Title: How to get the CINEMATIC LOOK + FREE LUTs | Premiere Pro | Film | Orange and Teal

If you watch my VHS effect video, you know we can use some more overlays on here if we want to create different noise and make it a little bit more customizable but I'm really happy with this. I feel like this is a nice modern twist on what a film look would look like.
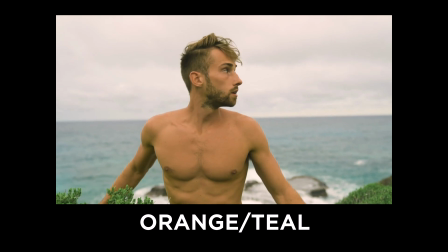I know you've seen this one before a million times but an orange and teal never ceases to look good. We want to be careful with this adjustment because we don't want to make our subject look like an orange. You know that would be ridiculous to have like a really fake tan and look super orange.
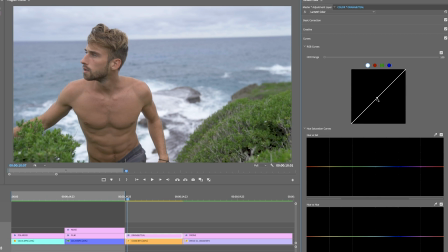The first thing we want to do here we're gonna do our curves real quick create that dynamic range but then what we want to do
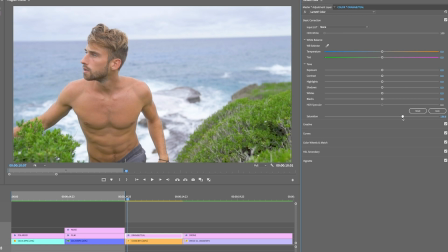is saturate this one just so we can kind of get an idea of what the color balance is like to begin with as we can see it's a little bit pink and blue so what we're gonna do is we're just gonna drag up the orange and as you can see the skin tones are still really pink I don't know if that was from the
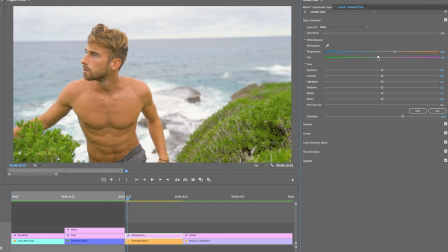Sun we'll bring that down to be more green cool just out of personal preference here a
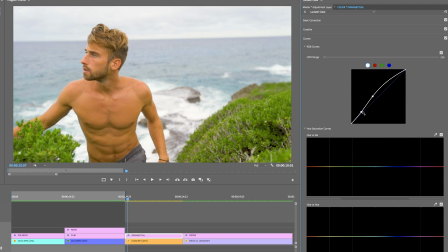little bit more contrast and now what we want to do is adjust these colors individually
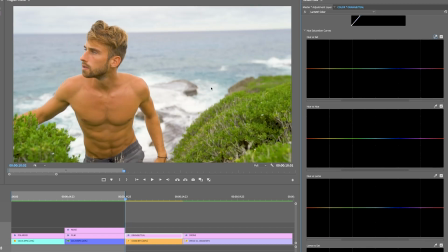so in the orange and teal again we want to centralize our blues so we're going to take our dropper come over to our greens and make them a little more blue now what i notice is they look a bit unnatural when you make them blue so we're just going to desaturate them a bit another color that just doesn't work out very well in this is
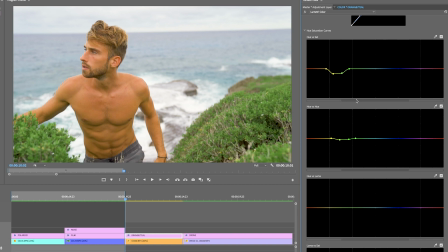yellow so let's just eliminate the yellow and then finally we're just going to adjust his skin tones there we go take away the red and now we're making our reds a bit more orange instead of looking like a burn
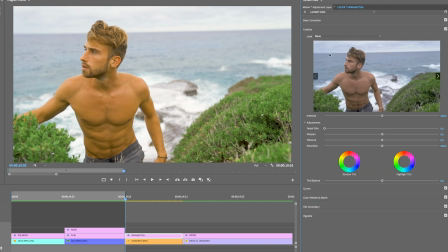what we'd like to do is just go over to our creative tab to add a teal shadow and then make our highlights more orange so now it kind of just splits the image into
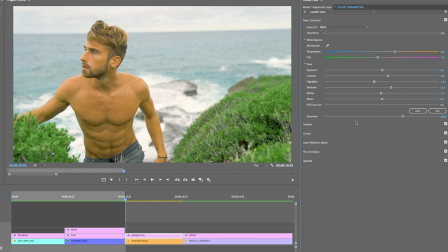two different colors you can adjust it a little bit more depending on your preferences i'm going to create a little more contrast in here but
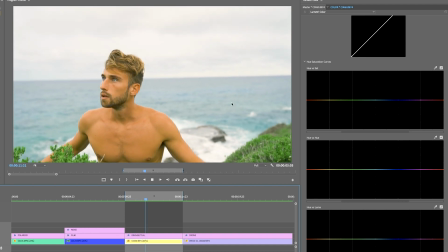for the most part that's it let's render this out real quick so i might go back and I might just desaturate these a little more.
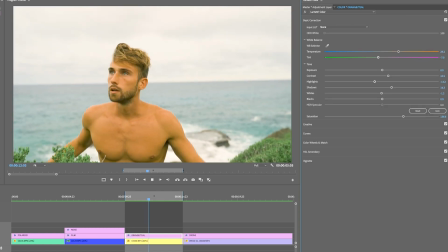They're driving me a bit insane. So there's a rough idea of the orange and teal look.
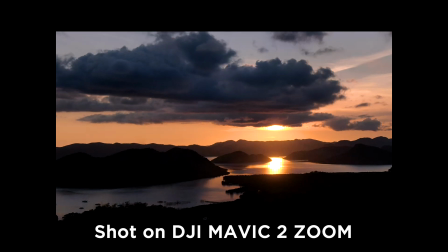I've been really impressed with the color grading that's coming off of my DJI shots. What you want to remember is that your drone footage should still match what the rest of your footage looks like. So if you're going with an orange and teal look, you still want to make sure the drone matches that. Or if you're going with the film look, you're going to want to make sure the drone matches the film look. For the most part, There are a lot of similarities between drone shots in terms of the color depth the contrast and just the overall look Now finally what I wanted to do was show off the low-light capabilities of this drone I was absolutely blown away when I color graded this shot the first time And I'm just gonna show you how to do it in like 10 seconds Let's create this dramatic scene that we have over here on the drone
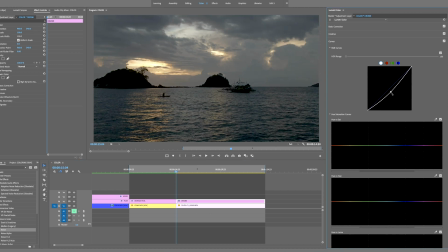So dramatic scenes are typically pretty dark What we want to do is go to our curves tab and just really bring down these shadows and
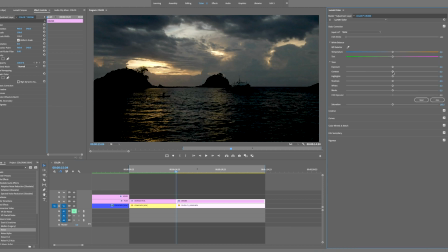blacks Awesome, give it a little more contrast here. We can see a little bit of highlight peeking here So we're just gonna bring that down
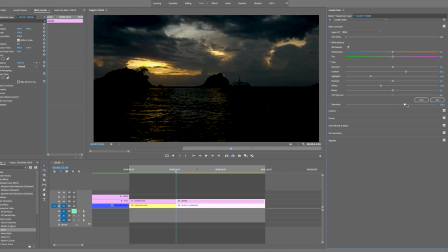And then just the whites overall Let's check out the color we have on this clip
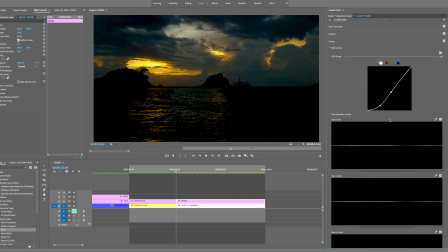So as you can see it's very yellow and I mean it didn't look yellow at all when we actually recorded it
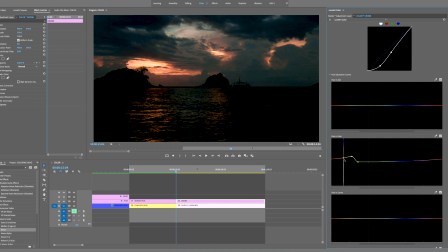I'm not sure how they got picked up. So let's just simply adjust it real quick
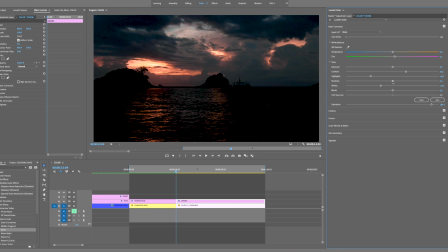Give a little more highlight to the whole cloud by adjusting the overall white balance And there we go our dramatic drone scene and
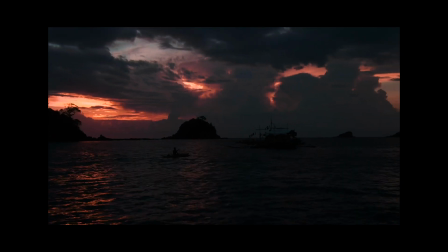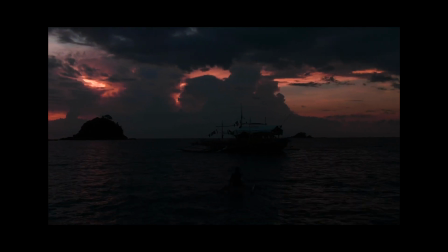That's it for our looks.